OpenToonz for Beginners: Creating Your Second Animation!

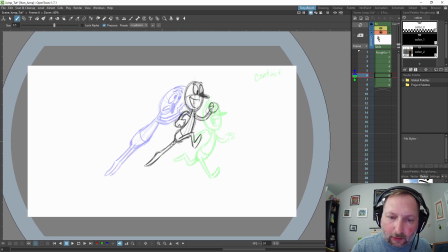20:38 So if you're flipping and things feel weird, go back, erase it, and redraw it, okay? So let's go. Jumps up.
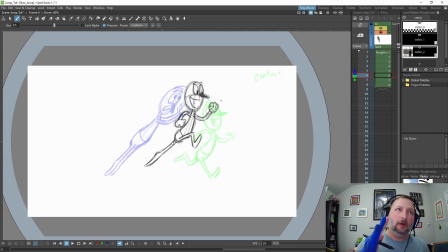20:51 Okay, so I want another drawing in between here because I want to ease into this drawing and ease out of it before he does his contact pose. Okay, let's go in between here.
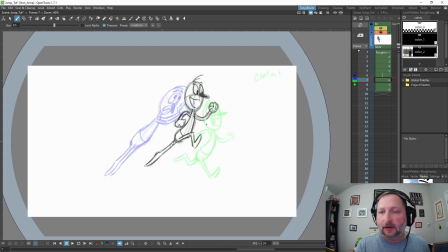21:11 These two drawings from where he's taking off and now he's up in the air, and let's get a drawing in here. I'm going to kind of favor this drawing right here where he's up.
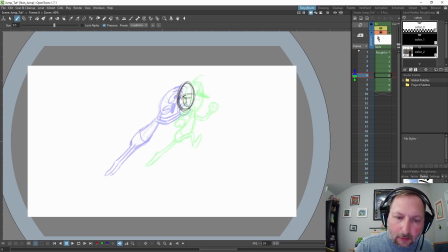Maybe his nose is dragging a little.
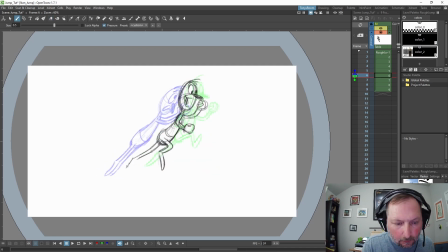Okay. Let's get a drawing in between 7 and 8.
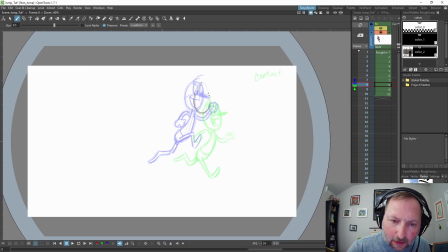21:57 So I'm just kind of going through. I'm going to favor this because I want him to ease out of that jump. The apex of the jump. And he's already smiling.
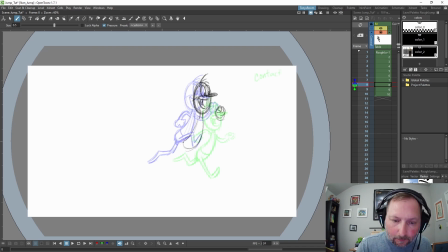Just keep flipping, and I left out this arm. Let's draw that arm in there.
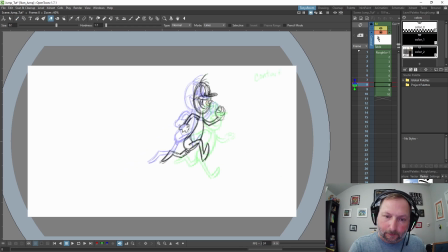And now let's do a drawing in between here.
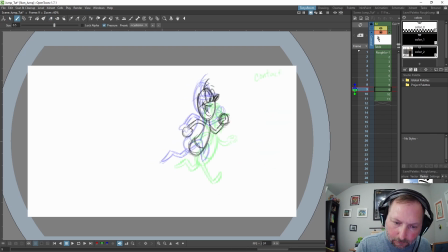Okay, so here,
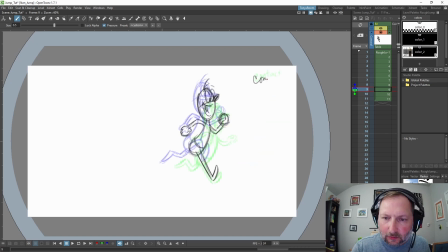23:06 let's make this our new contact pose. I kind of like it better than this one. So I'm going to delete number 10, and this will be our down. Okay, so here's his foot coming up, his back foot.
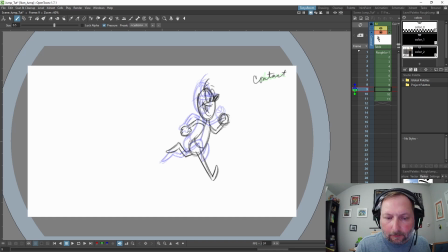And then here, this will be his run.
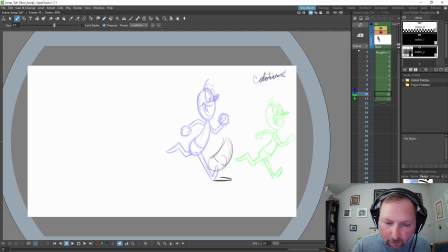23:43 This is part of his run, but it's the down pose like this. Okay, that makes sense. I just
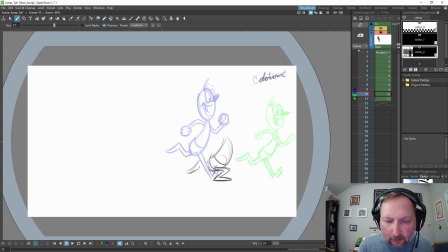23:58 made this the new contact pose because it just felt more dynamic and I liked it better.
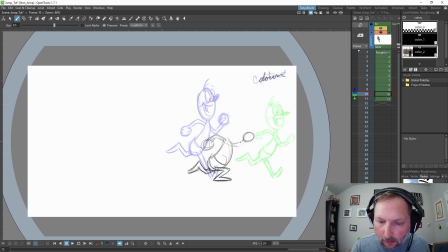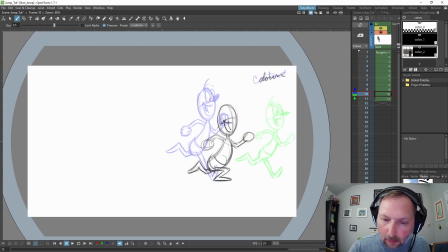And since his body's coming down, his nose will be dragging up,
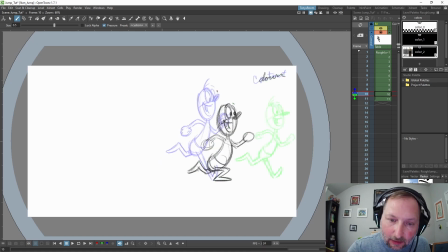24:40 and his hair will be dragging up.